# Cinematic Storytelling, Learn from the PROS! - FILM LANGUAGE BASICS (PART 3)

In part 1 and 2 we learned all about the different frame sizes, camera angles and shot types. Today we'll be taking a look at how industry professionals apply some of the things we learned and more, so you can apply it to your work as well. So without further ado, let's get to it.
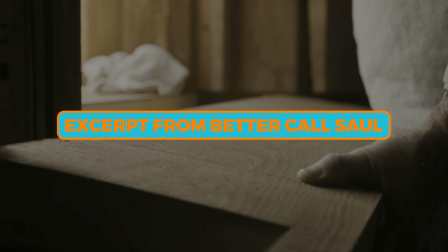[0:28]
So this is a scene from Better Call Saul, Season 5, Episode 5. Now I will not be going through all the aspects of visual storytelling in this scene, like lighting, set design, etc.
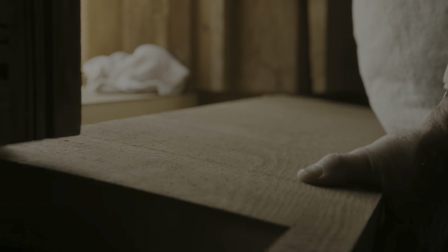[0:38]
Since we are only focusing on visuals, there will also be no original sound in the scene. Also, if you haven't watched Better Call Saul Season 5 Episode 5 yet and plan to do so, don't watch this scene, there will be spoilers.
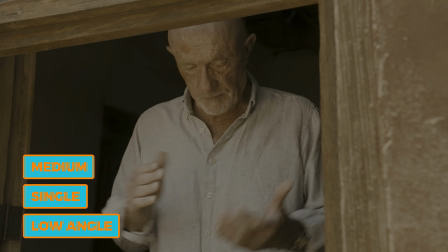[0:49]
So the scene starts with a close-up of Mike's hand, followed by a medium/medium close-up shot, which is also a low angle.
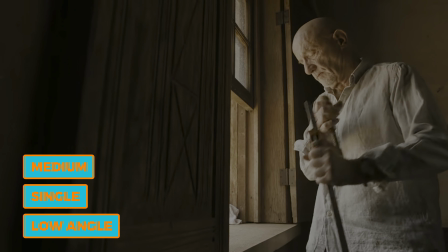[0:55]
Then we cut to another medium shot, which is also a low angle.
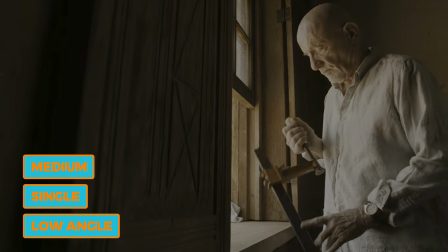[0:59]
Now normally, to be able to cut from one medium to another medium of the same character, you have to reposition the camera enough to give a different perspective.
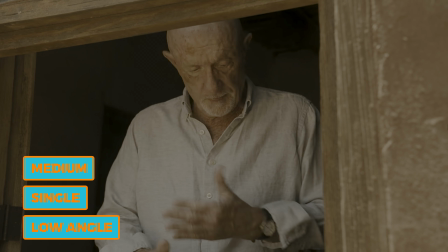[1:06]
In this example it works because we first see Mike from the front, from the outside of the house, and then cut to a profile shot of him on the inside of the house.
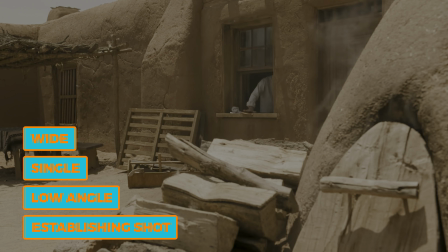[1:14]
The change in lighting and angle is enough to make the cut invisible. Now we see a wide shot, which also acts as an establishing shot. We can see what the house looks like and where Mike is located within the house. The technique they used here to establish a scene is a very common one.
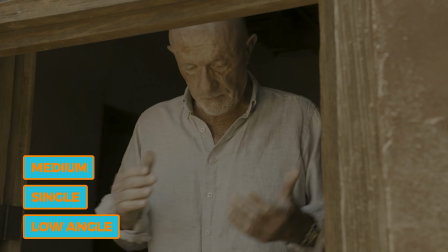[1:27]
You can just start the scene with a wide shot and proceed to a medium to show us what the character is doing.
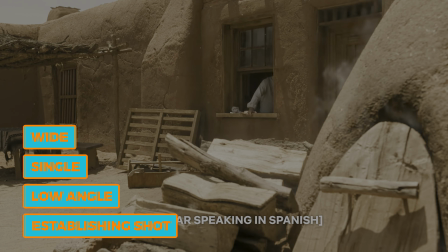[1:32]
So we establish the location and the character in the first shot and go into more detail in the second shot.
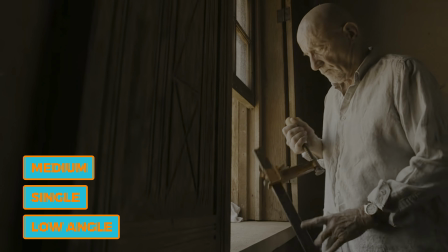[1:36]
In this scene they went the other way around. First we see a close-up of a hand.
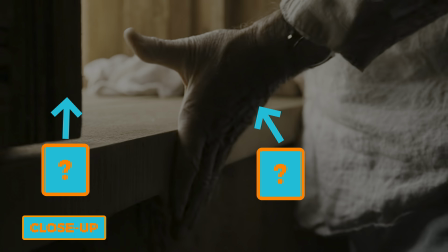[1:41]
We don't know where we are yet and whose hand it is, so we start to ask questions. Then the answers to those questions get slowly revealed.
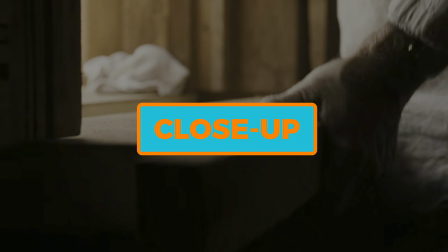[1:52]
One way we go from wide to close. Another way we go from close to wide. Let's move on.
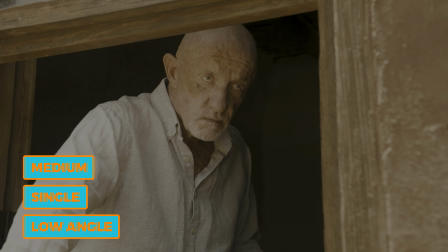[1:57]
We cut back to the shot inside the house. Then when we hear someone off-screen talking, we cut back to the shot outside of the house to see his reaction. Now the voice he hears is also outside the house, so when they cut back from the inside to the outside they bring us and Mike closer to the voice.
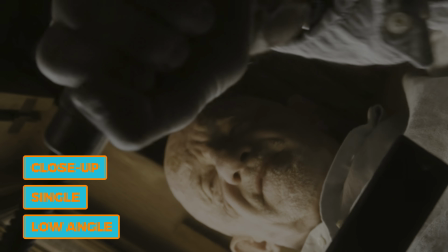[2:12]
Then we get an extreme low angle shot inside the house where the camera is looking up at Mike.
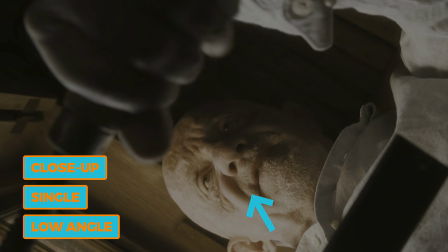[2:17]
We can see his reaction both in his face and also how he proceeds working with the tool.
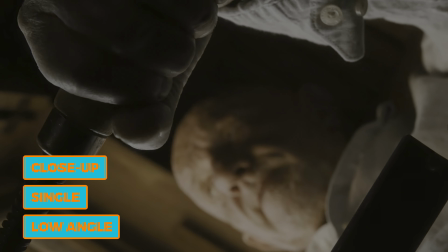[2:21]
The scene ends and the second scene starts from here. Multiple scenes that are connected to one another are called a sequence.
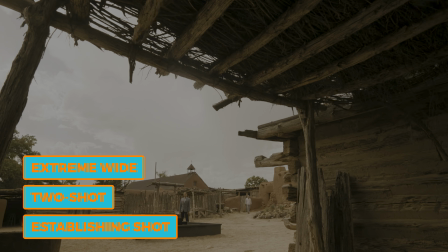[2:28]
So we continue on with the second scene of the sequence. Now in this scene we start with an extreme wide shot, which is also an establishing shot. We can immediately see the location, the characters and their position in relation to each other.
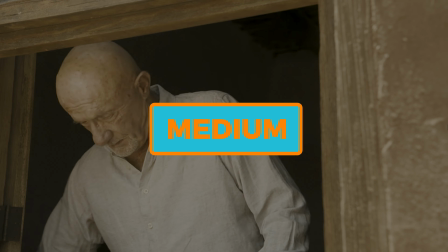[2:39]
This is the opposite approach to the last scene. Last scene we went from close to wide, this scene we go from wide to close.
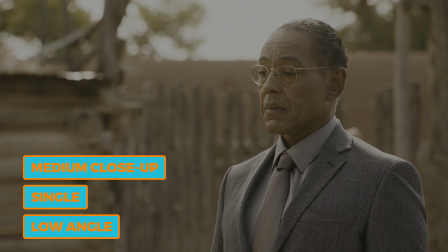[2:46]
Let's move on. After the extreme wide we cut to a medium close-up, then to a wide shot, which is less wide than the extreme wide we saw before.
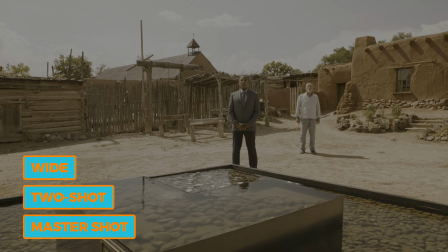[2:53]
This is a master shot. It shows us all the important things in the scene and the position of the characters in relation to each other.
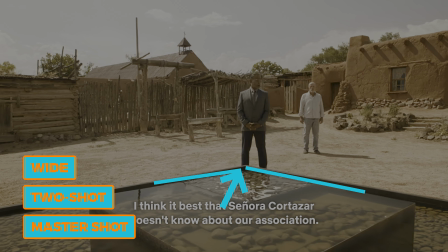[2:59]
Pay attention at how the fountain is pointing at one of the characters. This character has a connection with the fountain in the story,
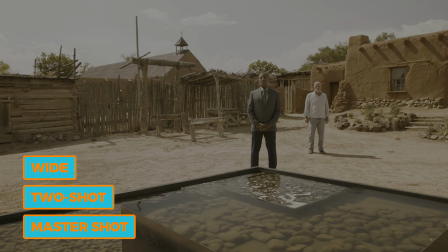[3:05]
so it's not a coincidence that this shot is framed like this. Now he's walking away to put some distance between Mike and himself.
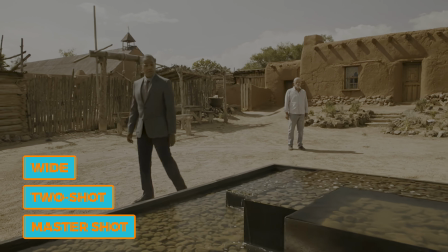[3:11]
This is no coincidence either. This is how they use blocking to communicate visually.
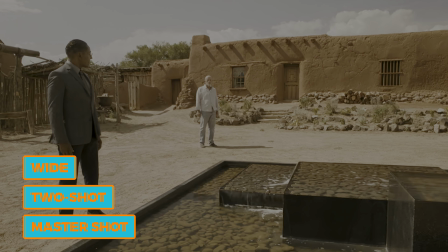[3:17]
Notice how the fountain is now pointing towards Mike. This is an indication that the story behind the fountain will make them find common ground. Pay attention to the distance between them on the screen. The distance between them, also called negative space, is extremely important in this scene. So Mike walks closer to him, making the distance smaller. We are still in the same type of shot.
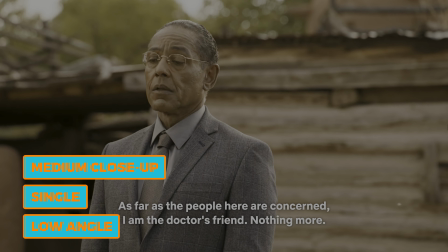[3:35]
Then we cut to a medium close-up of Gus. Notice that this is a single. Then we get to see a similar shot of Mike.
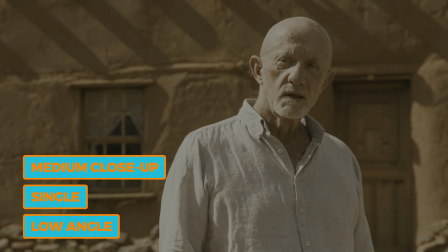[3:41]
Note that this is also a single. They're both not on the same page yet, they can't agree with one another.
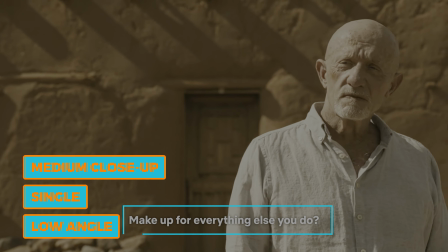[3:46]
As you can see, Mike is throwing some judgment at Gus. Then we see another single of Gus because they still haven't found common ground.
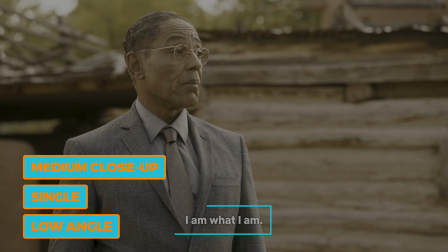[3:53]
Now as he says this, "I am what I am," this is something Mike can relate to.
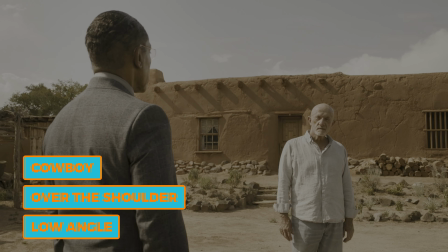[3:57]
He respects him for being himself, but he doesn't like him. This is the first time we see them together in the frame again, in over the shoulder. The distance between them also got a little smaller. From now on, the conversation is also less hostile.
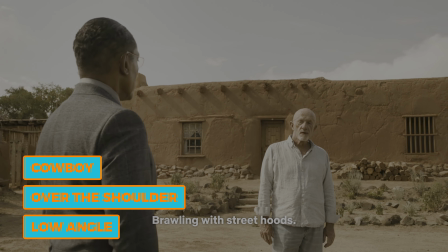[4:09]
He is not throwing accusations or judging anymore. So as he gives him a choice, he says, "We both know how this ends," which means badly.
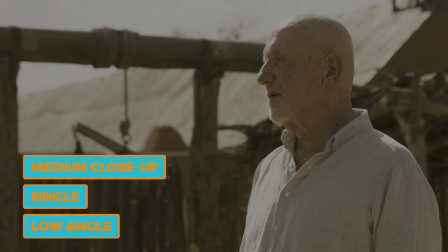[4:16]
They are both not a fan of that outcome, so they are both shown in a single here.
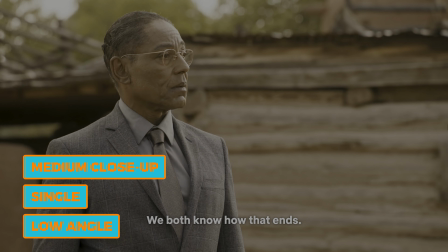[4:20]
There is no common ground. Gus doesn't like that outcome and Mike doesn't like that outcome.
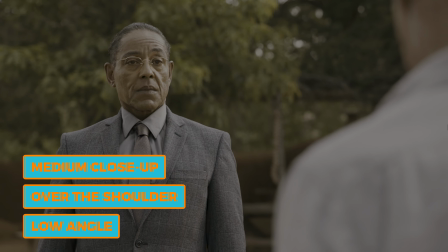[4:25]
So as Mike presents another option, we both see them together in the screen again, and as you can see, the distance between them closed significantly.
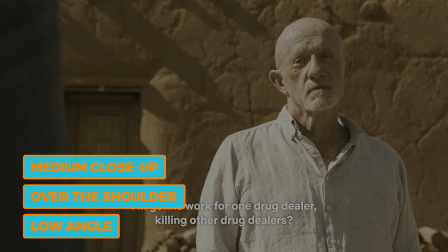[4:33]
Now we see a reverse over the shoulder of Mike, because he's contemplating the idea of working for Gus.
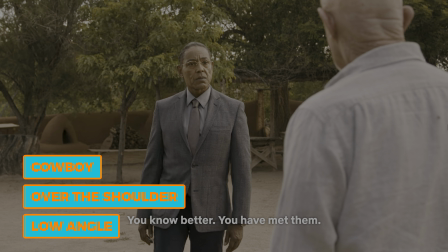[4:38]
Next we see an over the shoulder of Gus again, but now wider, and Mike is more prominent in the frame because he's throwing accusations and attacking Gus.
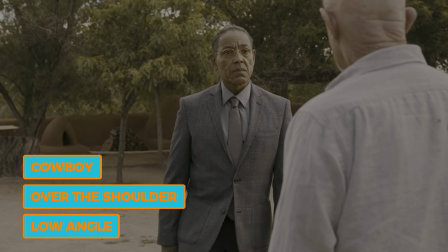[4:45]
So now Gus tries to find common ground again, and as you can see, he closes the distance even more.
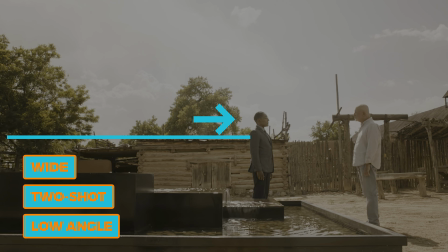[4:50]
You can see in the wide shot that Gus actively tries to close the distance between them. We started here and now we're here.
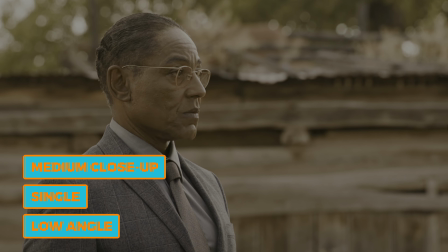[4:56]
Now this time we see a single of Gus again. This is because Gus has a very specific personal revenge that Mike has nothing to do with.
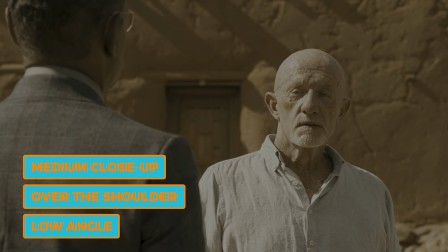[5:03]
The scene ends with an over-the-shoulder medium close-up of Mike, because he indeed understands revenge, just not the same way that Gus does. And once again, let's look at the distance. We went from this to this, from having nothing in common to finally finding common ground.
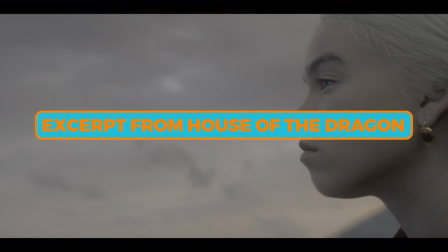[5:20]
Let's take a look at the next scene. This one is from House of the Dragon, Season 1, Episode 5. Once again, if you're not up to date on this show, spoilers are incoming. Let's get to it.
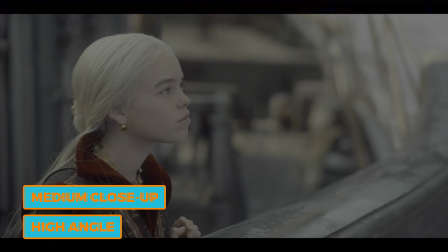[5:30]
This scene starts with a close-up of Rhaenyra, followed by a medium close-up, which quickly turns into over the shoulder.
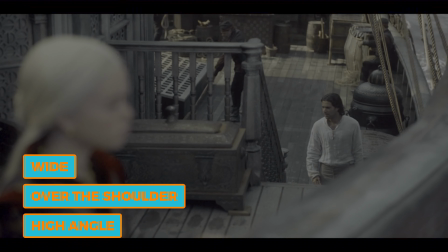[5:36]
So this is an example how blocking and camera movement can turn one shot into multiple.
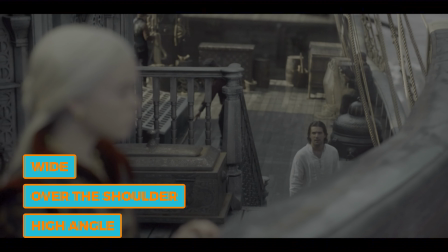[5:41]
We start with a medium close-up, go to wide over the shoulder, to a full shot over the shoulder, and to a medium over the shoulder.
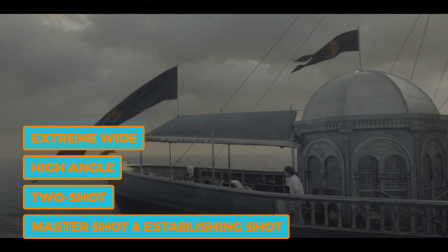[5:47]
Then we cut to an extreme wide shot, which is also an establishing shot and a master shot.
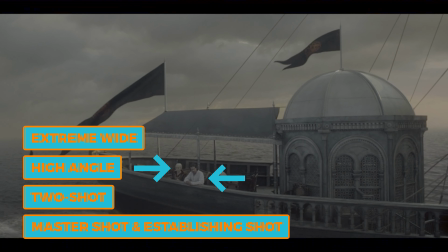[5:52]
It shows us where the characters are and where they are in relation to each other. A master shot and an establishing shot can often be combined.
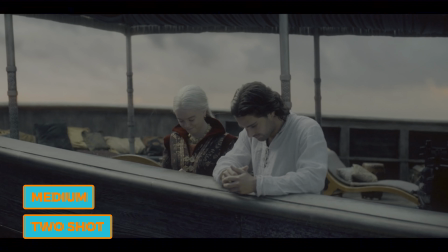[5:59]
As the conversation starts, we cut to a medium of both characters. This is a very common thing in many scenes. We first start with a wide shot to show where we are, then cut to a medium to get to the conversation.
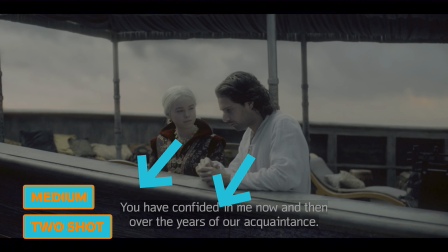[6:09]
So notice how they were looking out to the sea at first, and then a subtle turn towards each other.
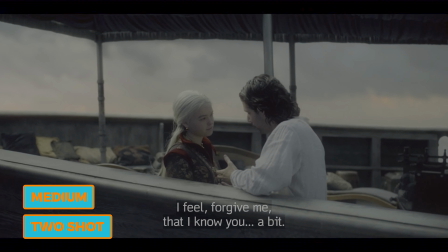[6:14]
This is also how they use blocking to tell a story. We were seeing their faces and their reactions, now we only see half a face, so now we are looking from the sidelines.
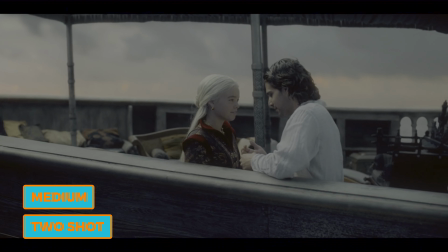[6:23]
To make us more involved in the conversation again, there is only one thing to do. Exactly, cut to an over the shoulder.
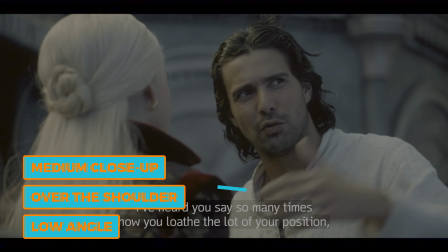[6:29]
Now these two are lovers, you can clearly see it by how close they are to one another. The distance between them is almost non-existent.
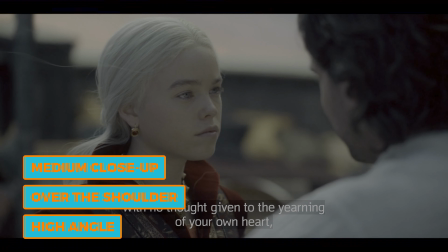[6:35]
So at this point in the conversation, he is just stating things that she agrees with. So we see them both in matching over the shoulder shot.
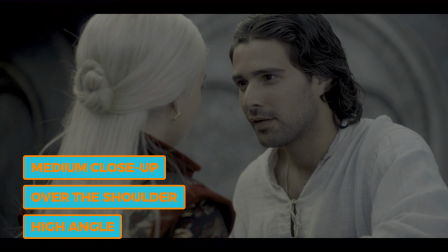[6:42]
The conversation continues for a while and he basically asks her to go away with him and marry him.
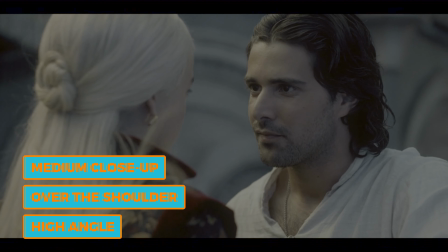[6:46]
Now after he proposes, she thinks about it for a while and walks away and leaves him alone in the frame.
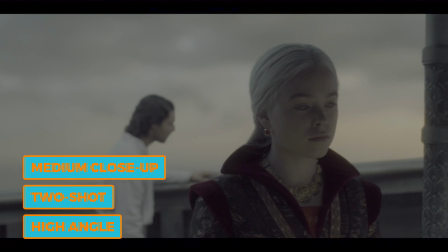[6:52]
Then we cut to what I like to call the Dillema shot. This is such a perfect way to show a dilemma.
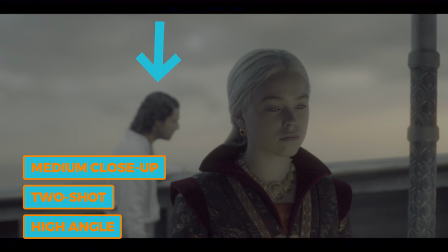[6:57]
You can see him in the background and you can see she's with her back towards him. She's not walking away. She's just standing there thinking which way to go. You can see she has not much room in front of her. On the one side she has a wall and on the other side she has him. She's cornered between the two choices, one she wants to take and one she has to take.
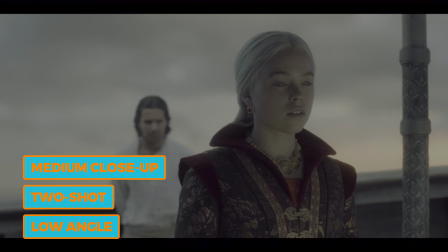[7:14]
So once again, notice how he shifts the position towards her so we can continue the conversation.
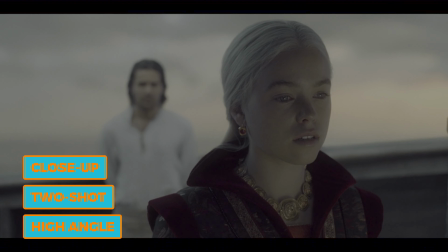[7:18]
As she finally makes her decision, the camera is moving closer to her. Next shot of her is a single.
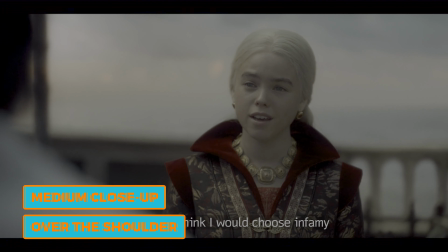[7:23]
This is because she's about to reject his proposal. You can see we shift to an over the shoulder when she mentions the things he just mentioned.
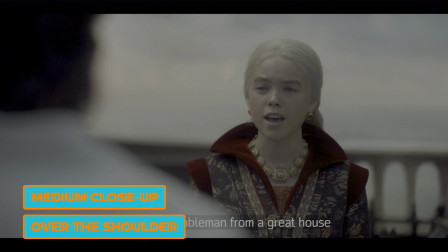[7:30]
Now we see him in a single shot because he got rejected. We see her in over the shoulder because she still wants to be with him.
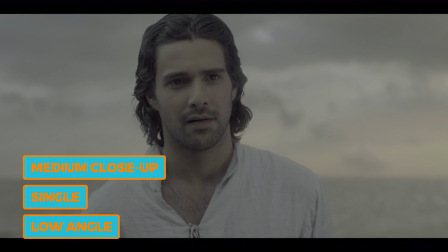[7:36]
And we see him in a single again because he realizes they are not on the same page at all. For her, the duty is more important than love.
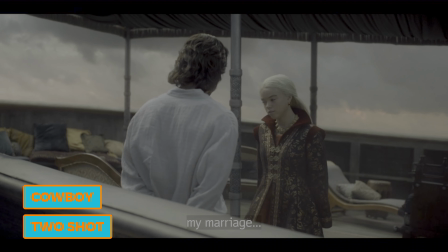[7:42]
Now she gets closer to him because she still cares and she doesn't want to lose him.
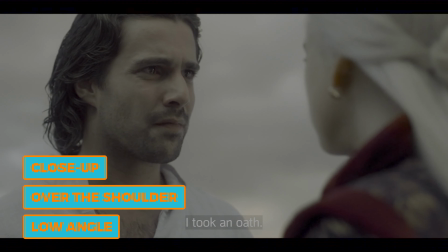[7:47]
As the conversation goes on, he tries to explain to her what he feels to get her to understand.
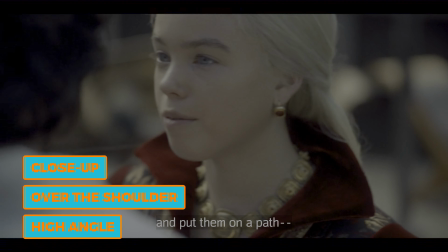[7:56]
When she doesn't understand, he walks away and leaves her in a single shot. Their relationship has ended.
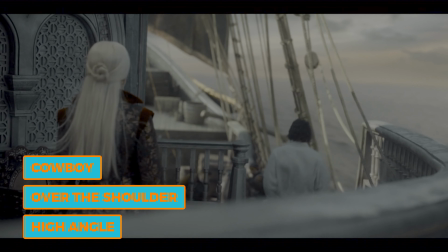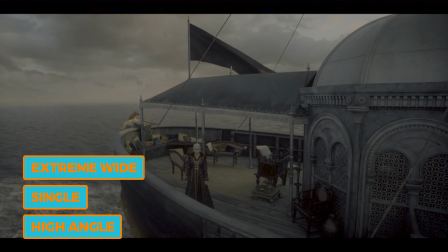[8:07]
We see how she reacts to it, then we see her in a wide shot, all alone in the same spot where they just were together in.
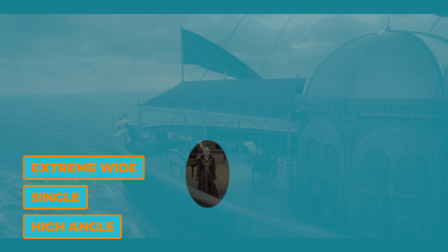[8:12]
Notice how she looks small and lonely. This is because of the use of the high angle and an extreme wide shot.
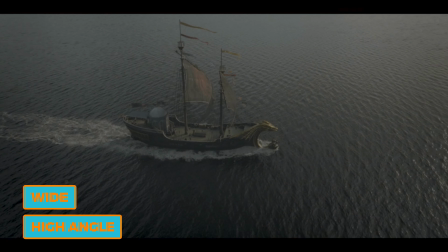[8:18]
After that, the scene ends. We see a shot that shows us where the ship is headed and acts as a transition for the next scene.